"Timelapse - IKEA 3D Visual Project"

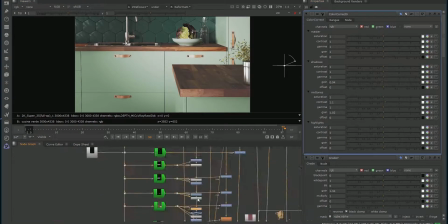(40:10)
So one thing that I could not do, and I didn't want to render out again this scene because I was rendering out also the animation, is the front light.
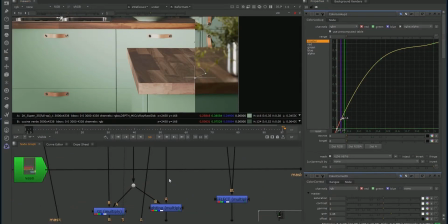(40:19)
The front light in this furniture close up, there isn't the shadow, and I cannot make it different.
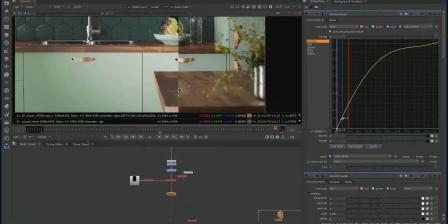(40:30)
I cannot paint over. So I was giving up on that.
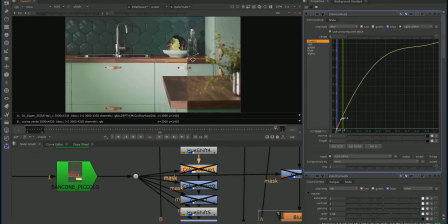(40:35)
I said, okay, never mind.
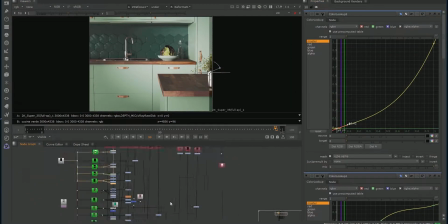(40:39)
So I'm trying to match here the wood, and it was not easy matching. And so I was trying to work on it and to make it proper.
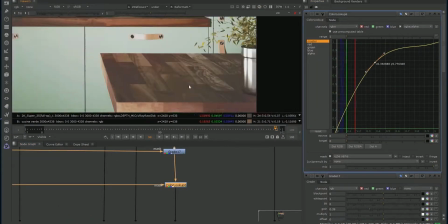(40:50)
And overall, what I didn't like was like the look to the filters.
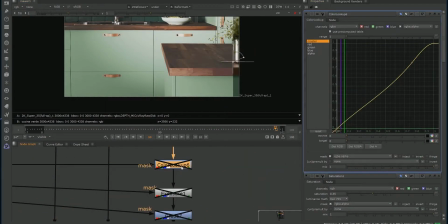(40:59)
Yeah, I'm still working on that wood, and I'm not satisfied at all with the results.
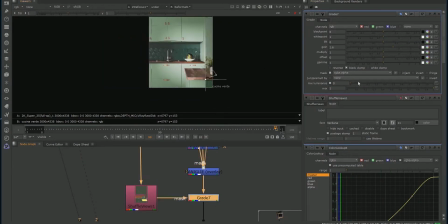(41:04)
But anyway, I didn't want, this was a kind of a interesting workflow project,
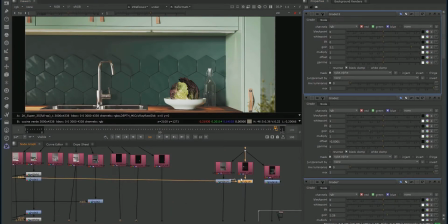(41:10)
and I could spend much more time on the details on this stuff, but I didn't want to just lose so much time.
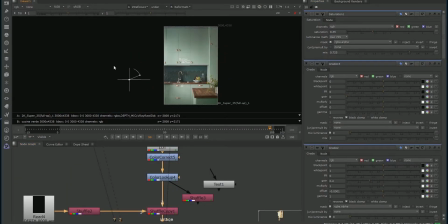(41:17)
I just wanted to give the time that deserve it, because overall it's just a project, and
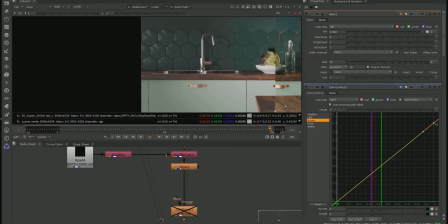(41:26)
it's for me, and so I was pretty good with that.
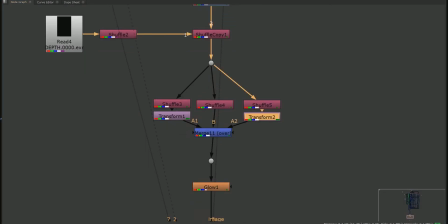(41:34)
And so here I was adding some chromatic aberration just to make it
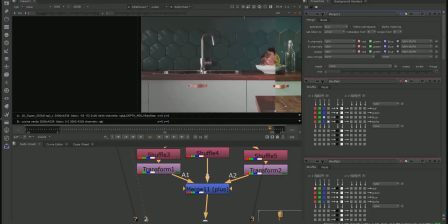(41:40)
look like it's not a render but a picture, and then I will also add some grain
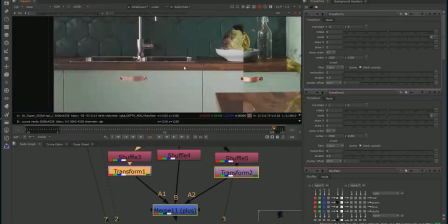(41:48)
in the render just to make it look like a picture.
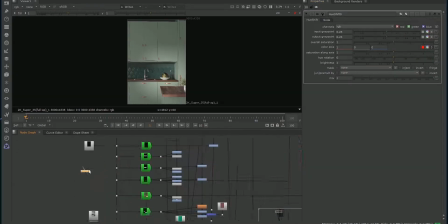(41:53)
Those are small passes that you do at last to make it look more real.
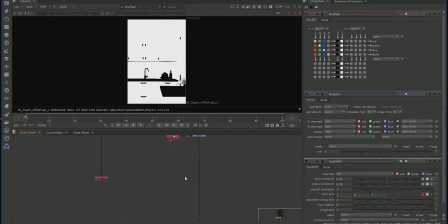(42:00)
And here I said, okay, I'm gonna try to
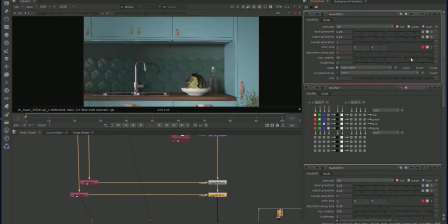(42:05)
change the color, because after a long time I saw the catalog that I have here with me, and I saw the same scene.
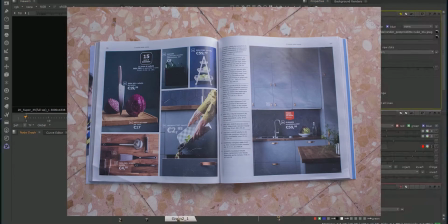(42:14)
I said, this is blue, the kitchen.
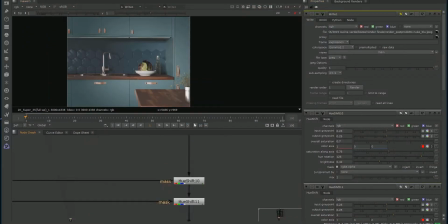(42:16)
I'll show a picture, and then I watched it up again to my computer and said, this is green and not blue.
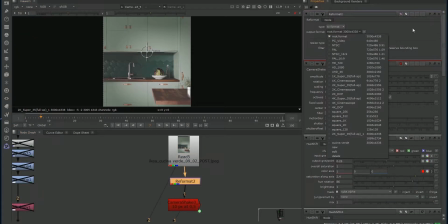(42:24)
So they printed another version. It's not a problem of print issue, because it looks perfect.
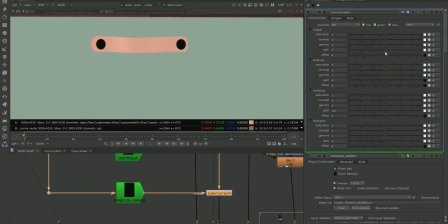(42:33)
So I think they just changed it in the catalog.
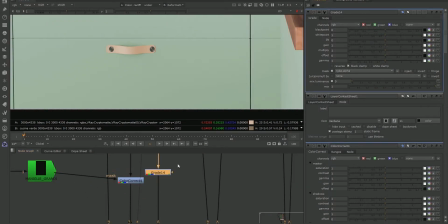(42:38)
And so I said, okay, let's do both solutions.
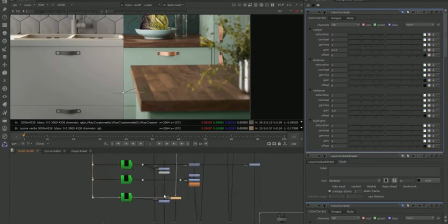(42:43)
And here I'm trying to,
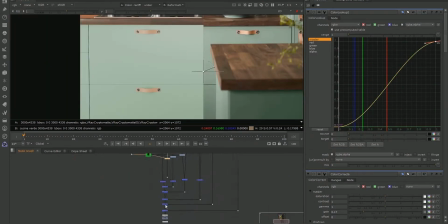(42:46)
in some way, to adjust like the handles, because I didn't like it.
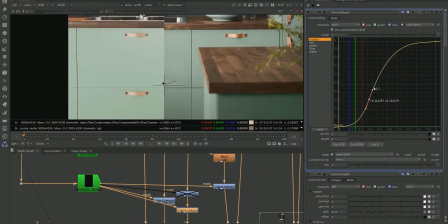(42:52)
It looks really flat, and the reference image are much punchy colors.
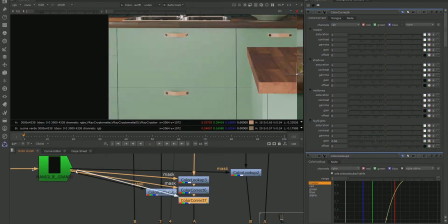(43:01)
So yeah, I'm trying to find a way to do that.
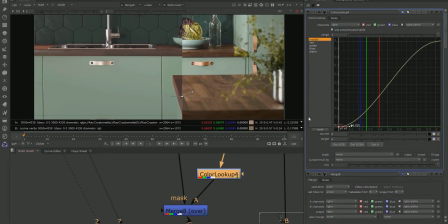(43:08)
I don't want to go into detail, but in here I used many passes like the raw and filters for light,
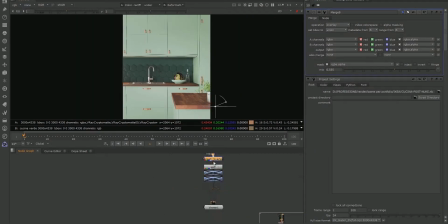(43:16)
but this does not let me to use a light select, which I got used to. And so I did some mess up with that, and it didn't work so well. Like here I'm adding like the V-Ray lighting, I guess, because everything was so flat.
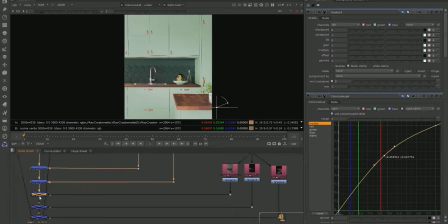(43:33)
So I was, okay, no, I need to change individually each light.
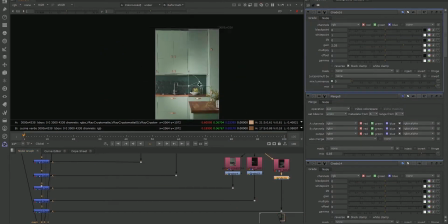(43:37)
So I added and I created maybe overkill light in the center,
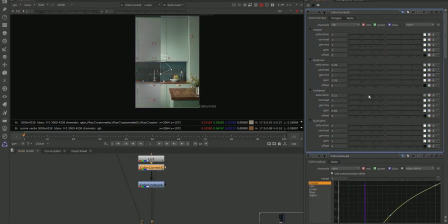(43:44)
and I was trying to color correct this to get right lighting, but it was not that easy.
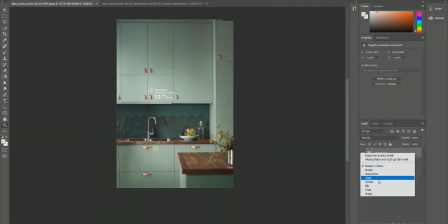(43:51)
I should come back to 3D model and to just change it.
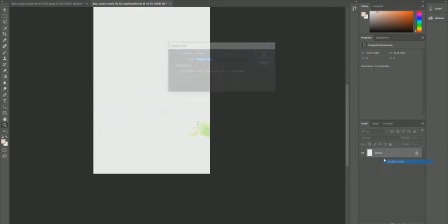(43:58)
Then I choose it. Okay, I don't like this.
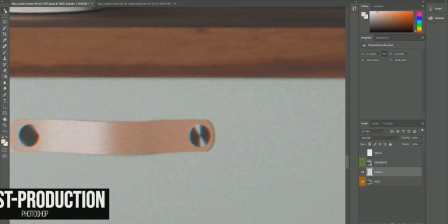(44:01)
Let's see what we can get in 3D in Photoshop.
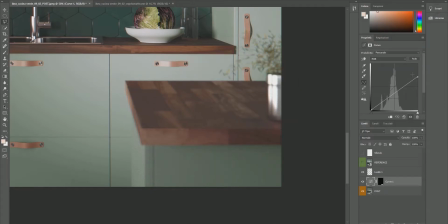(44:07)
I will sure get a better result.